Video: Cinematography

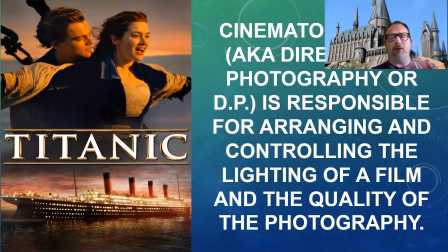Greetings again, Cinema Appreciation class. I hope you're doing fantastically well. Today we're covering the topic in a mini lecture on cinematography. Again, the cinematography or the cinematographer, the person who does it, is also known as the director of photography or sometimes called the DP.
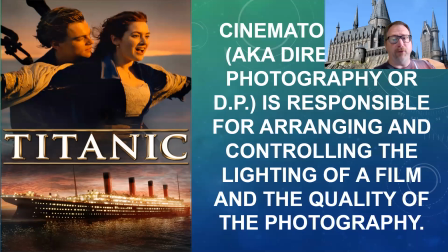And this individual is responsible for arranging and controlling the lighting of a film and the quality of photography like we see here in Titanic.
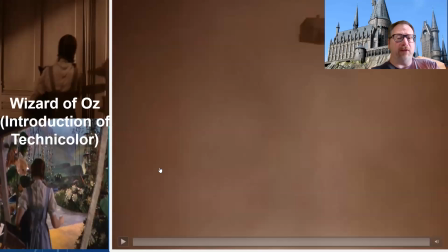So as you think through the different things, think about all the aspects of lighting that have actually taken place in the introduction of Wizard of Oz. Again, we talked about Wizard of Oz last time for its introduction of costume and makeup departments, which had never existed before in film.
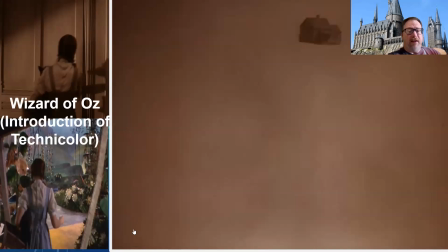I think the other thing that is amazing is the idea of the introduction of color as well, which challenges the photographer to think through all sorts of new issues in terms of shade and shadow that shows up.
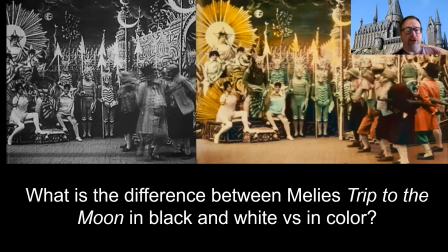So here's that first scenario. When cinematographers do their job well, it is noticeable and it can help transport you into another world. And that's why they spend so much time working with the lighting guys that we talked about last time, and now lighting girls. It used to all be lighting guys, the lighting individuals, to make sure that the scene happens.
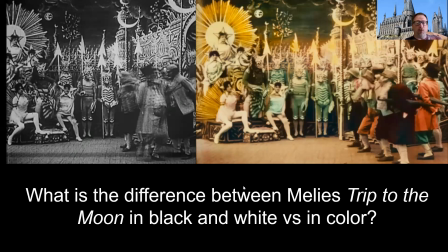And another thing they have to do is consider the idea of color. So what is the difference between Méliès's Trip to the Moon in black and white versus in color? Note, black and white over here. You can actually occasionally find it in a black and white version online or on YouTube.
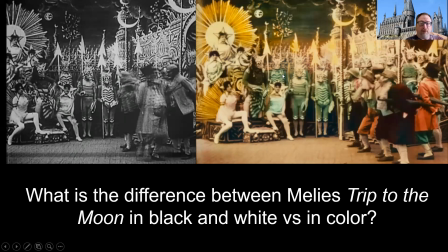It is copyright free generally. And then we also have the lovely image over here where we have that Trip to the Moon in black and white in color. So what's the difference?
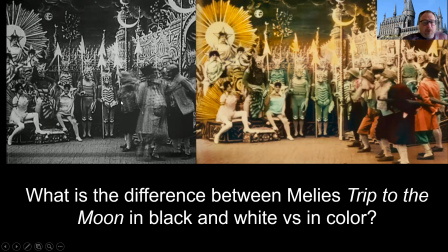All right, the one, the black and the white with the deep shadows then becomes much more foreboding, a little bit more on the scary side that shows up. All right, and then what about the individual, sorry, I'm adjusting here. And then what about the idea of the color?
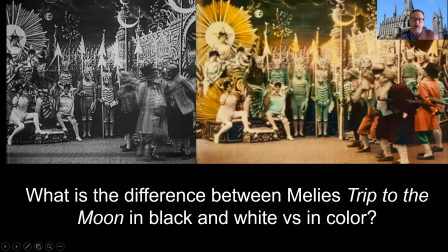All right, that color really pops, particularly the primary, I mean, if you look at it, we have complementary colors, the reds versus the greens, and the greens and the yellows then, this kind of natural flow of color that shows up.
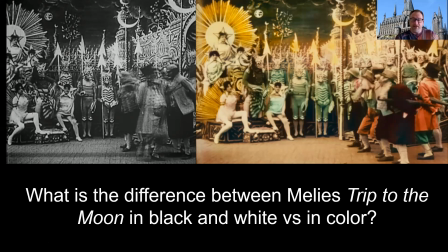All right, which makes certain things recede and pop into the foreground, the distance, where we don't have that nearly as much to the same level here.
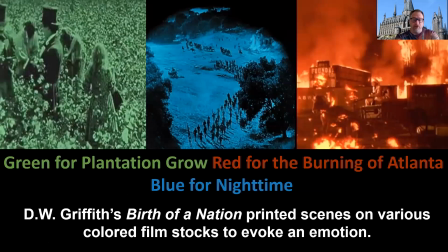Artists have often used, and filmmakers have often used this color to represent different things. So here, from one of the most racist films of all time, this is a film we'll spend some time on later on when we talk about editing. D.W. Griffith's Birth of a Nation has printed scenes on various colored film stocks to evoke emotion.
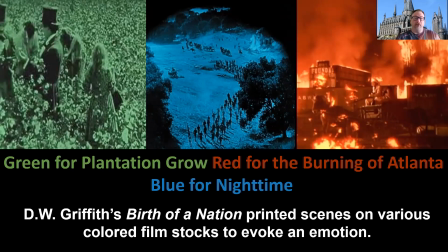So they want to show you the verdant green and how well things are growing. The film stock, everything was chosen green. For nighttime, they chose blue. And then for fire and destruction, particularly the burning of Atlanta, they chose red as a film stock itself,
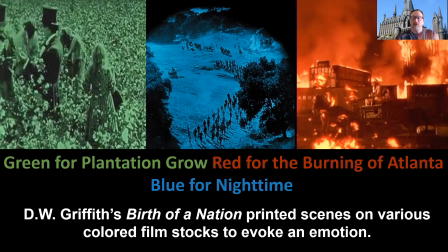because otherwise you have to hand draw and hand paint 24 frames per second for every time you want to do that. And that is very arduous, particularly for a big budget production that shows up, because they always have to be right. And so it's an idea of trying to incorporate the idea of color emotionality.
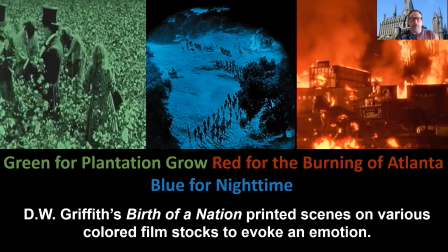Because if you don't know this, when we look at lines in film, so like diagonal lines for energy and for motion, see it here as well, that actually is an intellectual process. Your brain interprets that. Your emotional center is what actually interprets color.
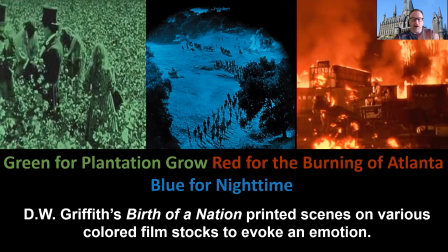So it's much more direct reference to your real world.
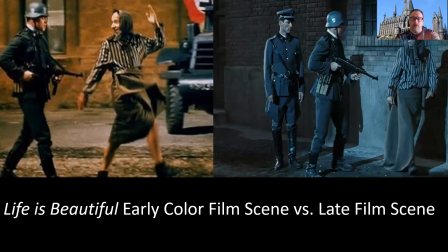We can see this played off also in Life is Beautiful, an Academy Award film from a number of years ago. Note early on in the film, if you don't know the plot line, this individual is a Jewish individual during Nazi Germany.